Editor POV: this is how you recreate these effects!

An example of that might be if I'm making a podcast, we use a tool called Firecut, do the multicam cuts between the guests and speakers. And that means it does that in like, let's say 3-4 minutes. And then I just go through and double check if all of the parts are lined up accurately or if there's no nuance. But it means that something that used to take 4 hours now can be done in like 45 minutes. Obviously, depending upon the length of the podcast. And as this software becomes better, it will also take me less and less time, right? At some point, I'll just put it in the tool and I won't even need to check it because I'll know it'll be done well. That is utility. And by the way, I can recommend Firecut thoroughly. I have an affiliate code for you guys if you want it, so I'll add it in the link below. That being said, creative AI is where, in essence, use it as a means to get creative shots that you otherwise wouldn't. And the reason why this one, in my opinion, as a creative is so debated is because people feel like it's cheating. You're not actually being creative yourself, you're letting a tool be creative for you. I'm personally on the side of within reason. I think you should use AI as a means to push the boundaries of what you can do.
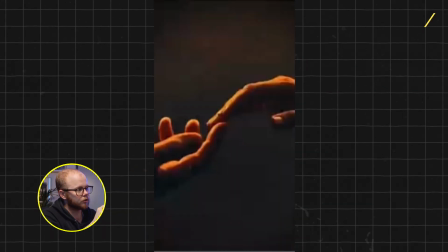9:26 And so the reason why I'm rambling like this is to make the point here that you could do this way faster by just asking for a bunch of different prompts in AI,
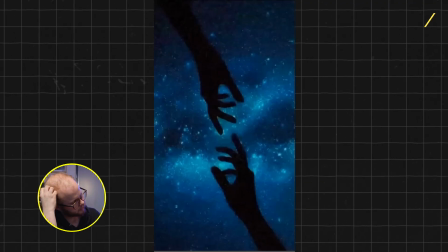9:34 asking for hands on certain type of backgrounds, but you could also create these shots yourself.
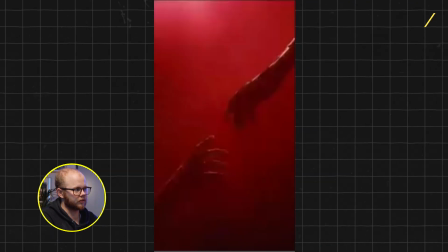9:40 I'm pretty confident these shots are AI. Anyway, my point is, I think we should only use creative AI, in my opinion, when you're using it to push the boundaries of what isn't possible in real life. Maybe you disagree, let me know. Would you use creative AI for this or would you recreate the shot yourself?
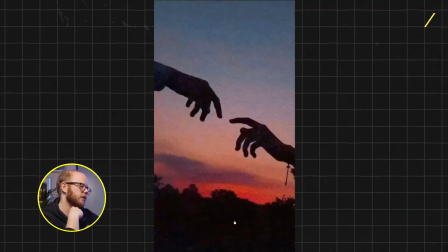9:55 I always always feel like there's a little bit more authenticity, or when you create these shots yourself, I don't know, somehow I feel like people can feel that, but I could be wrong. Let me know in the comments down below if you think I'm wrong. Cool, that ramble out the way, moving on.
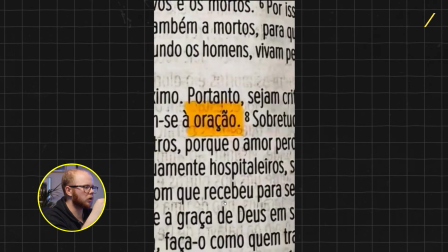10:11 This is fucking sick as well. No idea what the word means. Go about recreating this is as follows.
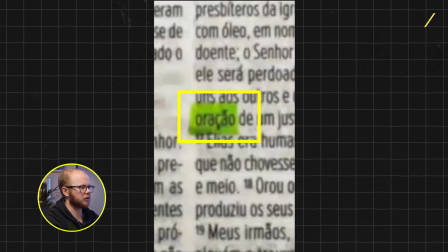10:16 Obviously, you're going to need a bunch of different match cuts, right? So this is the base layer.
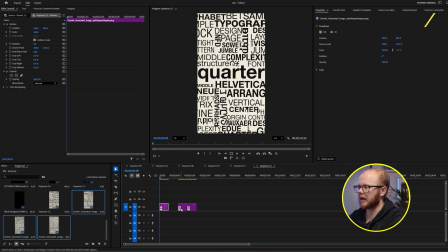10:20 Basically, you need to find this word several times and then line them up perfectly through means of opacity and guidelines. And once they're lined up and done, what you're then going to do is you're going to make a color matte.
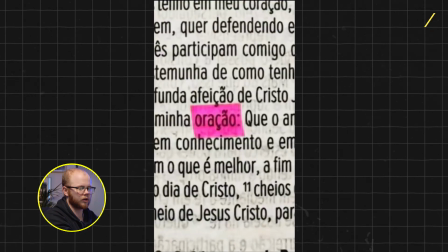10:32 And that color matte needs to be in whatever color you want. But if we're trying to match this, you know, it would be pink and then orange and then blue, etc.
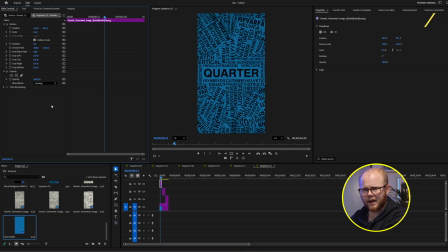10:40 And then you're going to select the blend mode multiply, and what that's going to do is it's going to allow the background to bleed through so that it feels like it's on top as it is here. And then finally, to sell it, you're going to hand draw an opacity mask with a slight feather on it,
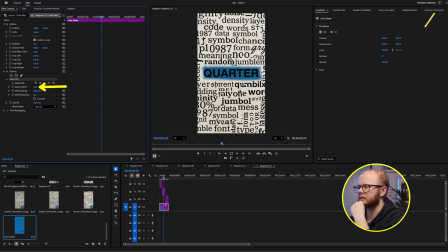10:56 not too much, to let it shine through a bit more.
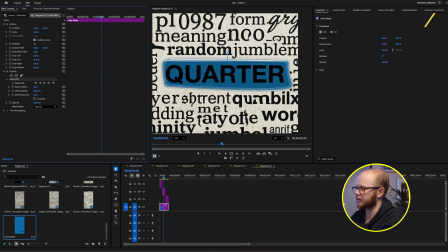10:59 You could also crop it, and then I know the crop effect in Premiere has a feather function so that it bleeds over a little bit.
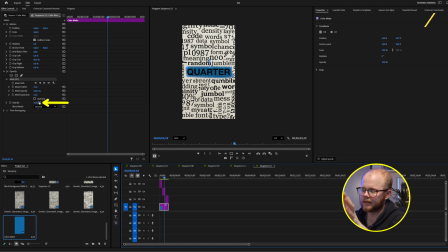11:07 And the final detail on the cake is to set the opacity to like 91, 92, so that it bleeds through just a little bit.
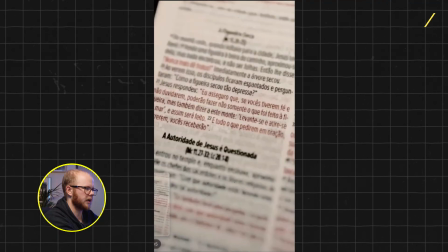11:19 Same effect is done here, whereby it's blank screen and then boom, we've added in the pink.
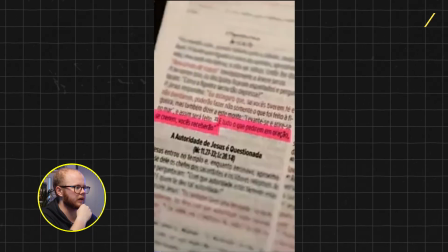11:24 It could be that what they did in this case is have a before and after, whereby they've actually just highlighted it themselves. It could be that you recreate it. This looks less digitalized, so it could be that this is just done in real life.
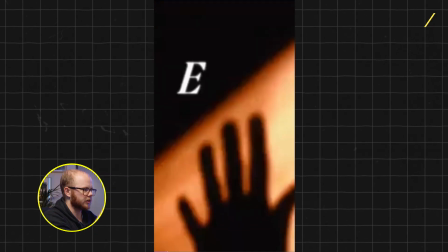11:39 This hand effect is also sick, by the way. So this is the original video. What he's done is he's rotoscoped that out.
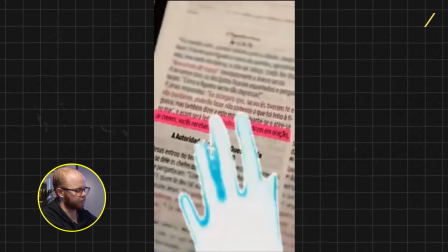11:45 He's made the hand appear here through means of a flash to make it not feel too random.
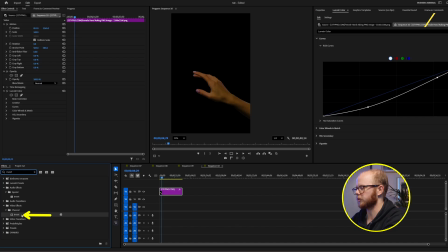11:51 So he adds it in, invert the color, take Premiere effect called invert, slap that on top, one frame normal color,
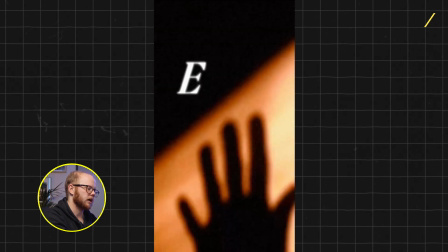11:58 one frame again invert, one frame normal color, and then make it disappear to make it feel kind of glitchy, and then we go into the original frame. By adding this in, you redraw the focus to where we're looking next. And so if we were to just go from that text to this page, it would feel kind of random.
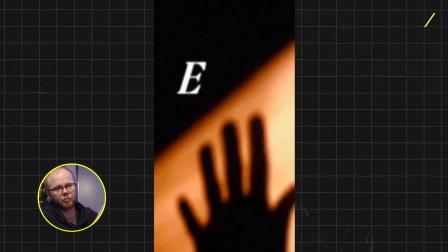12:16 And by adding this in, you kind of prepare the viewer for the next shot.
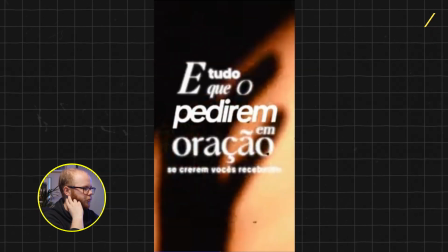12:23 Also a little grit overlay here on top.